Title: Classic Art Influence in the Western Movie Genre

Today we are going to look at some examples of how the Western genre has been heavily influenced by classical art and more specifically
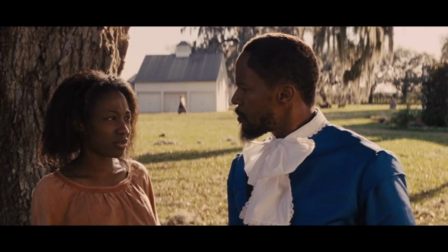[0:07]
why when searching for inspiration on your next period piece like a Western often art can be the best source for inspiration.
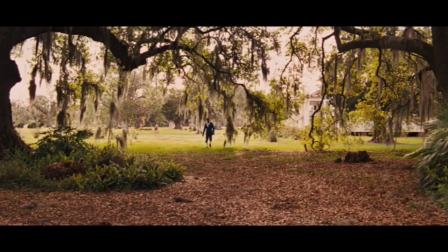[0:15] They whipping little Jody? Point me in that direction.
Like in the movie Django Unchained by Quentin Tarantino.
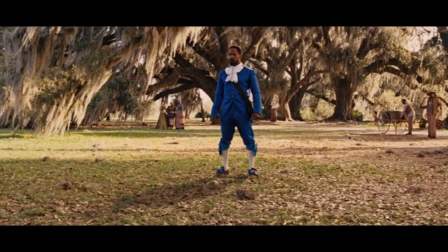[0:22]
This is one of my favorite action scenes. The costume itself comes from the Thomas Gainsborough painting, The Blue Boy.
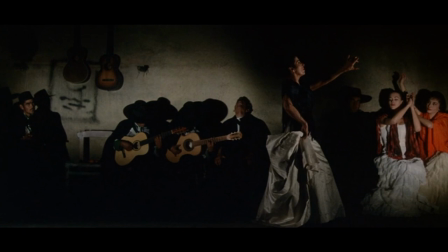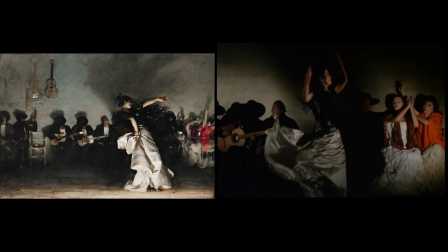[0:35]
We can even find examples where an entire scene comes from a painting, like in this one from The Alamo.
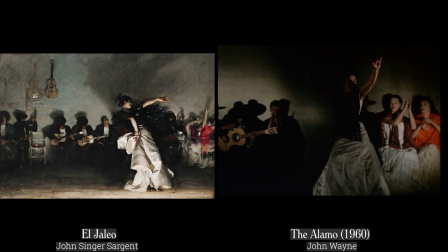[0:41]
Look at the set, the lighting, the camera angle. Even the character's body language comes from the painting by John Singer Sargent.
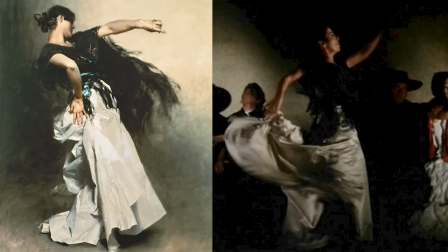[0:51]
Look how the flamenco dancers arm twists in the very same angle that we see in the movie.
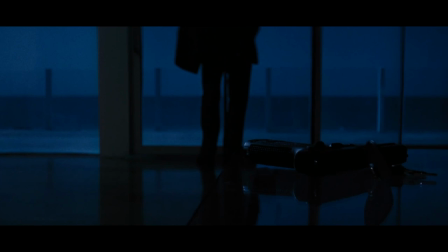[0:58]
Although not a Western, the movie Heat could easily be a Western.
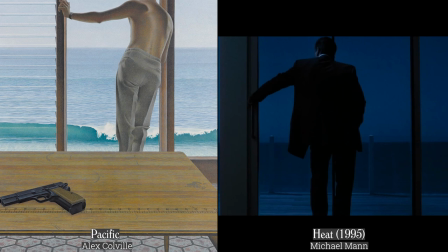[1:03]
In this depiction of the painting Pacific by Alex Colville is a great example of how composition can be taken directly from art. Another great example of where we can see art's influence is in psychological thrillers and horror,
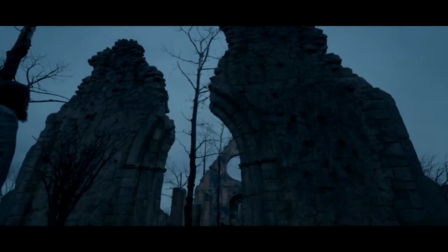[1:18]
specifically in the Western genre or any time period piece.
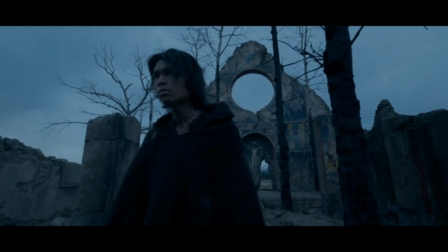[1:22]
This is a dream sequence in the movie The Revenant and we see the main character walk towards the crumbling ruins of a gothic abbey.
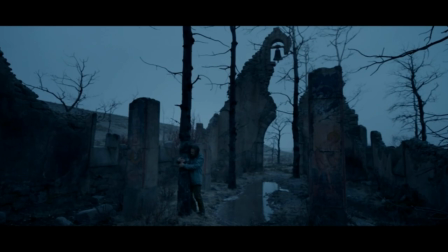[1:31]
On the other side, his dead son walks towards him. Sadness and desolation fill the screen.
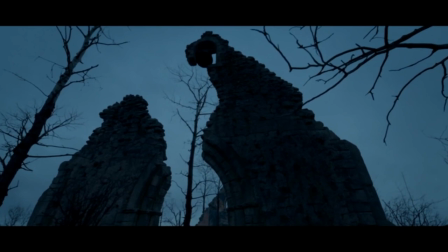[1:37]
Notice the skeletal trees that rise and surround the ruins.
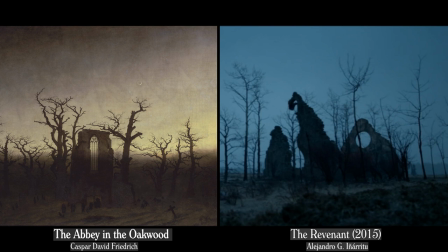[1:42]
This scene comes from The Abbey in the Oakwood by Caspar David Friedrich.
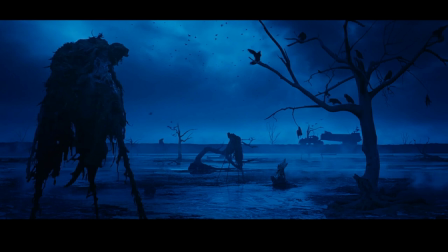[1:50]
In this surreal scene from Mad Max, the image comes from the surrealist master, Salvador Dali.
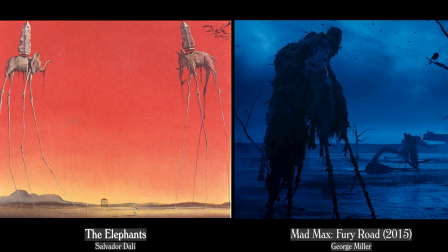[1:57]
Only instead of elephants, we have some creature, and instead of a lot of red and orange, we have a lot of blue and black.
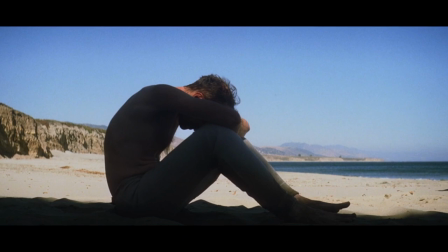[2:08]
A film can take an actor's body language from art, like in this scene from There Will Be Blood.
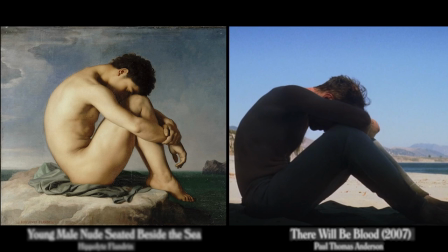[2:13]
The drama and the surrender of the pose is quite powerful and identical to the painting seen here. Using art as inspiration is not a new concept of filmmaking. filmmaking. Filmmakers have always been influenced by art, even going back to the turn of the century.
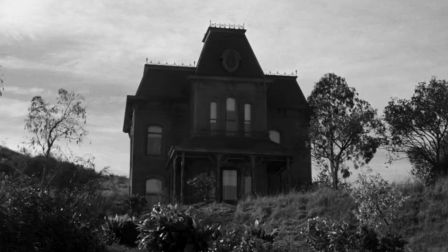[2:34]
Alfred Hitchcock took a house from the movie Psycho directly from a Hopper painting.
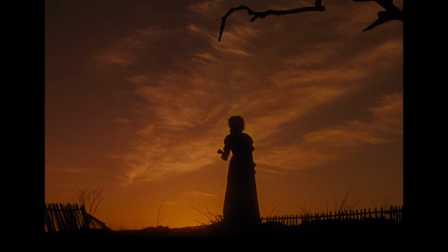[2:42]
One great example is from the movie Gone with the Wind,
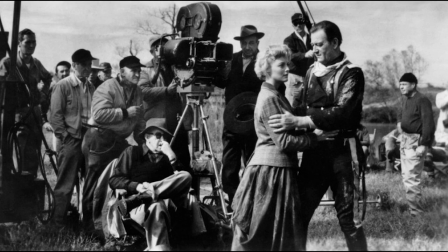[2:46]
where we can see the final scene comes directly from a Caspar David Friedrich painting, Women Before the Rising Sun.
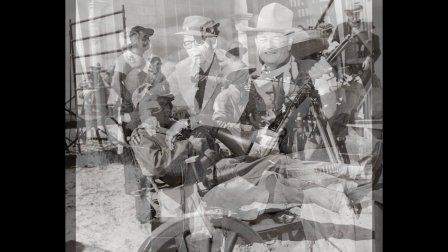[2:55]
Other Other filmmakers, like John Ford, was able to take the formula and emotion from a piece of art, but twist it slightly to fit his movie's theme.
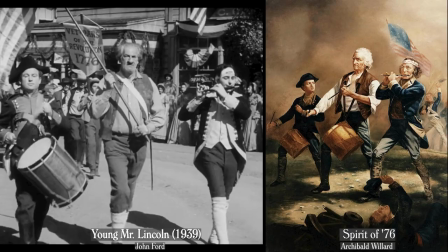[3:03]
He did this in Young Mr. Lincoln, in this clip here where he took directly from a familiar patriotic artwork, The Spirit of 76.
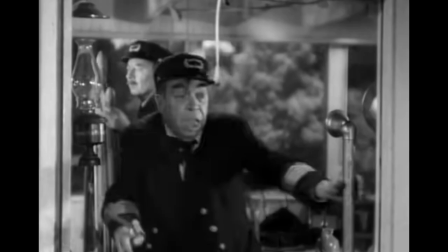[3:12]
The famous printing company, Courier and Ives, had a dramatic print titled Midnight Race in the Mississippi.
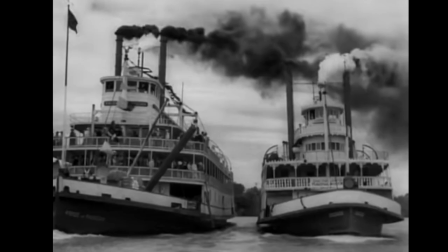[3:18]
Ford takes this image and uses it in his climax in the film Steamboat Around the Bend.
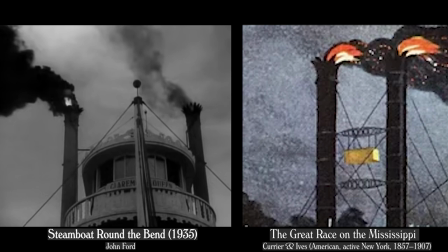[3:23]
Not only did Ford recreate the general composition of the print, he even cut to the close shot to show the flay mix with the smoke.
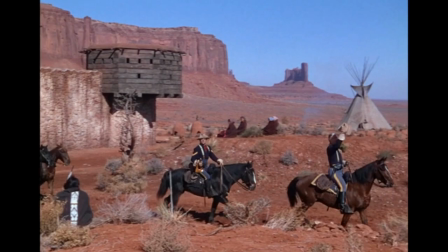[3:32]
Another one of Ford's films, She Wore a Yellow Ribbon, is set in Fort Stark, a cavalry post in the southwest.
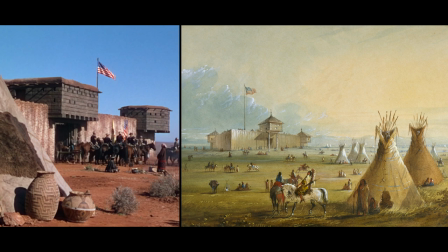[3:39]
In all of the details in the film, the fort resembles the watercolor of Alfred Jacob Miller's Fort Laramie.
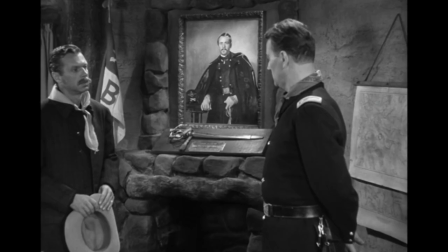[3:49]
John Ford constantly used art to influence his films. In another Ford film, Ford Apache,
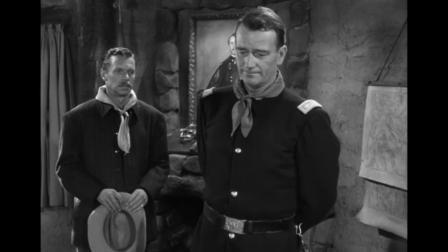[3:56]
John Wayne's character, Captain York, discusses a fictional painting called Thursday's Charge with a group of newspaper men.
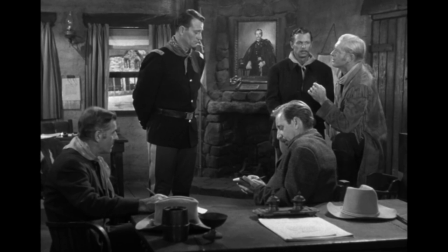[4:02] Of course you're all familiar with the famous painting of Thursday's Charge, sir. Yes, I saw it one last in Washington.